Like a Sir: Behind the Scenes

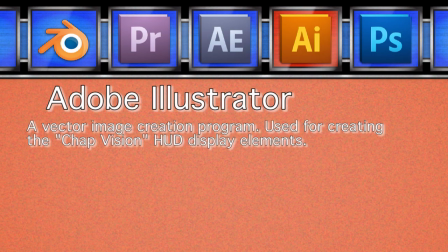[0:00]
Hello, this is Patrick W. Crawford, Moo-Ack Productions, and this is the official behind the scenes for GameChap's music video, Like a Sir.
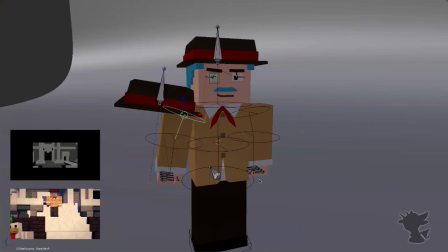[0:07]
At the beginning of this project, Mozikin and I started to develop new rigs for this animation which had a less rounded look in my previous work.
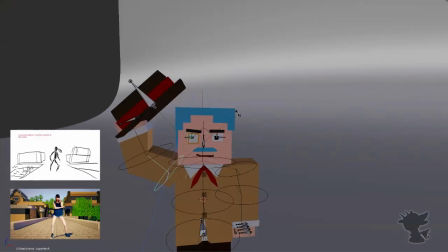[0:14]
One of the features of, for example, the birdie rig was two hats, one which was connected to the hand and one which was connected to the head, which allowed the hot daffing effect.
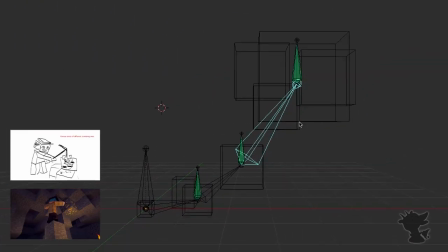[0:23]
Another rig that I quickly developed in the end of this animation is the thought bubble rig. It makes use of the auto IK function in Blender to quickly pose several bones. The different pieces of the thought bubble were parented to bones, which had their orientation set by the base bone by rotation constraints.
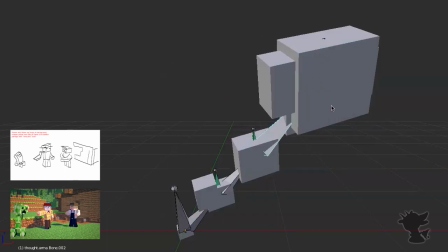[0:40]
This made it very easy to make it so that it always faced the camera, but you could easily pose it in 3D space.
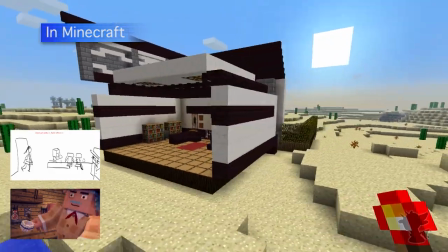[0:47]
For the sets that I was responsible for creating, I actually started to make use of imported Minecraft worlds.
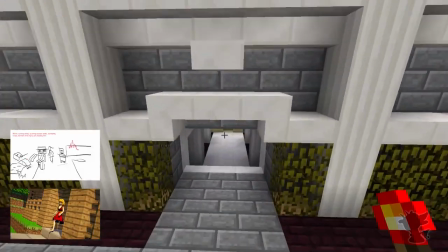[0:53]
You see here one of the ending scenes with the pool where you have a little bit less detail.
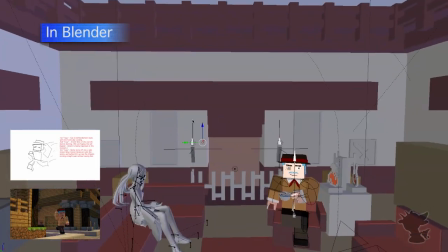[0:58]
I would actually import this scene into Blender and then add the more finer details such as 3D modeled set pieces, such as the torches and the grating.
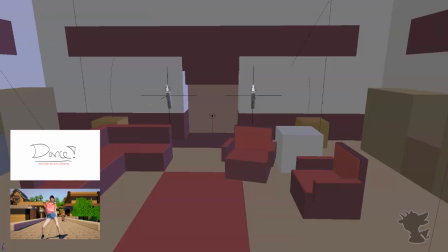[1:06]
You see I have everything separated onto different layers to make the animation process easier and a little bit faster.
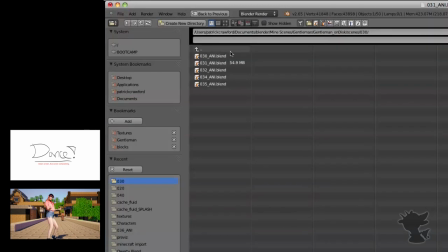[1:13]
I also reused my previous workflow methods for importing asset files.
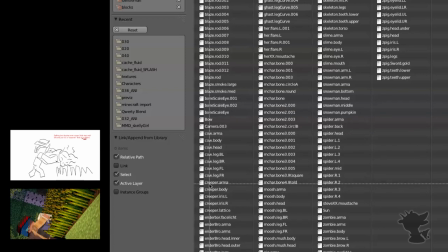[1:18]
I would have, for example, one file that had all my mob characters, which I would then go in and find all the relevant names,
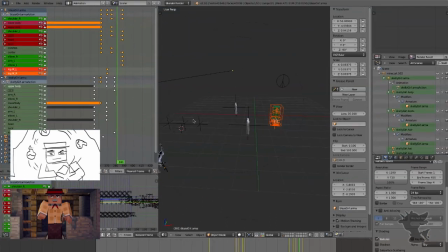[1:23]
such as Creeper, and import those objects into my blend file to immediately go on to animation.
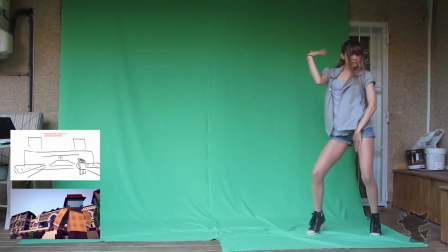[1:28]
My other role in doing the green screen of the animation had difficulties such as when the character would go off screen, as well as the uneven lighting on the green screen.
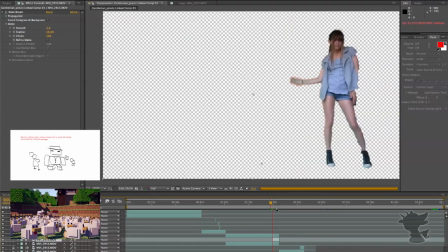[1:36]
To deal with the uneven lighting, I actually had two different layers of chroma keyed, which I would overlay each other, tailoring to the different parts of the key.
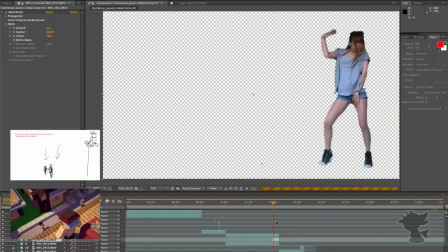[1:44]
And as far as going off screen,
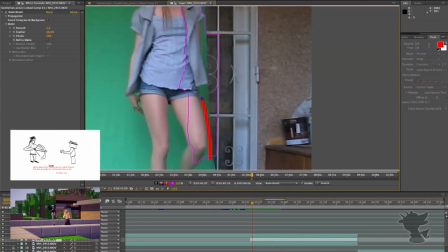[1:46]
I actually had to use After Effects rotoscope tool to get back the details or the parts of the dancer's body that were going off the keyed screen.
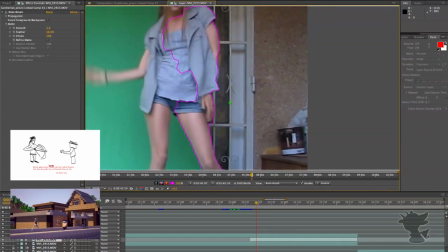[1:55]
Though this is a very long and tedious process, it actually salvaged those parts.
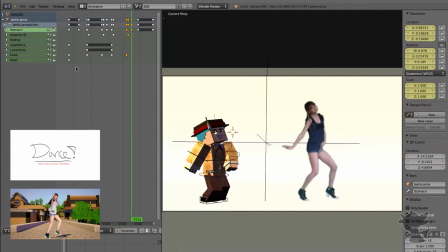[1:58]
This is a shot that was not used for the final animation, but shows how I used the real-time footage to match Birdie's movements to the dancer's movements.
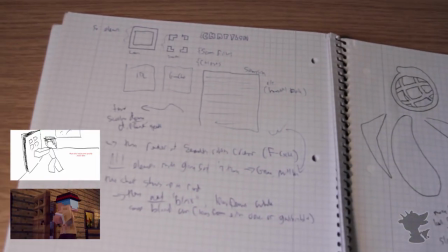[2:06]
For the monocle vision, I actually prototyped everything in a notebook first, then went into Illustrator to create the individual vector pieces that I want to use.
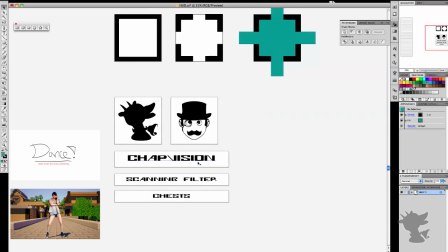[2:13]
This also included using the grain texture for the filmy effect.
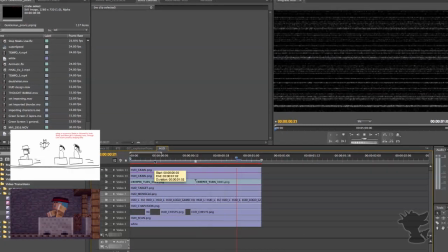[2:18]
In Premiere, I would bring in those individual files and animate things such as the grain texture moving up and down the screen at two different speeds,
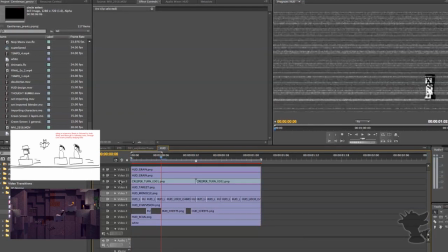[2:25]
as well as multiplying each other layers together.
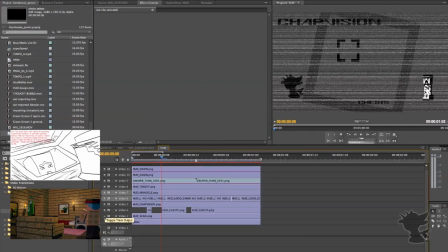[2:28]
You originally get a black and white file that I then use to overlay on a new image or in the actual animation and the rest of the timeline.
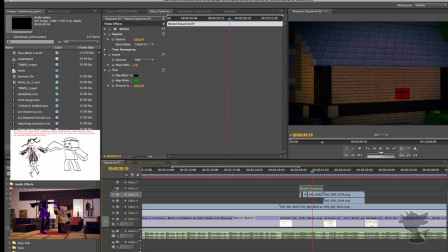[2:36]
Here you see I add a green tint to it and then turn the blending mode from normal to add.
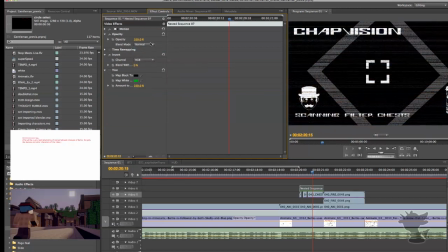[2:43]
This is what allows it to overlay the screen, and then I would actually go in and delete parts of the little strip to give it some of the flickering effect.
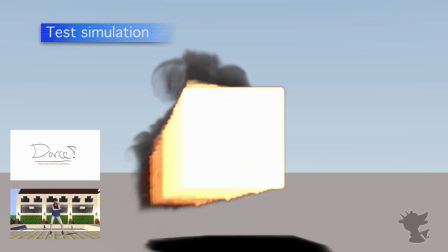[2:50]
For the fire simulations of this project,
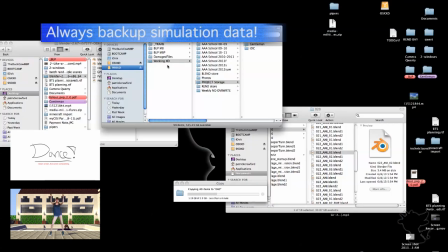[2:53]
I was fortunate enough to come across a new tutorial that covered a lot of the experimental features of a branch of Blender which improved fire simulations.
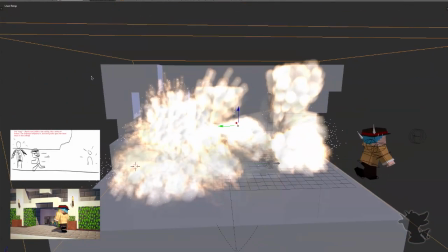[3:01]
This is one of the examples of the 3D viewports fire simulations.
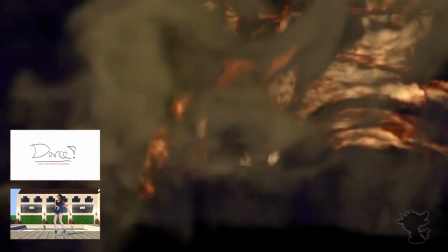[3:04]
I actually rendered this in two passes, one with and without Z-depth data, so that I could later on composite it together to use as a scene transition.
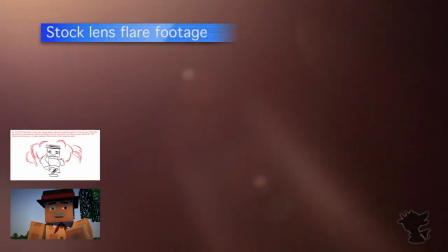[3:12]
For the final explosion, I added an extra flare over the rest of the animation, which gave it a very nice filmy effect.
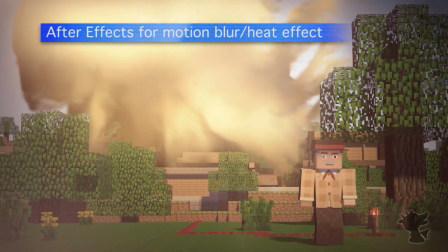[3:20]
There was also a little extra flickering in the simulation, which, though unintended, added to the overall look.
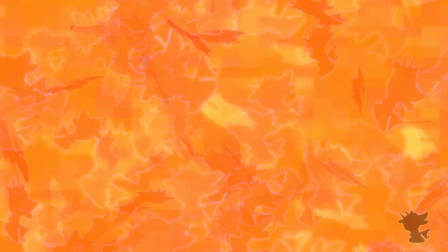[3:27]
So that was another whirlwind behind the scenes video. If you're looking to see more about my workflow, I've done previous, though outdated videos of this already.
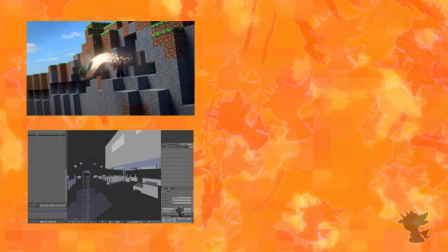[3:35]
If you're looking to get into 3D animation with Blender, I'm actually intending to create a Blender beginner series,
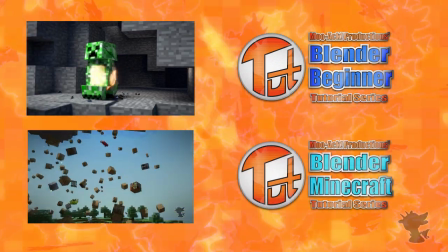[3:42]
which will eventually spin off into a Minecraft Blender animation tutorial series. So that is something you can certainly look out for.
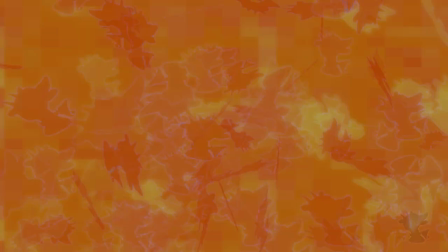[3:48]
As always, thank you for watching. Moo-Ack.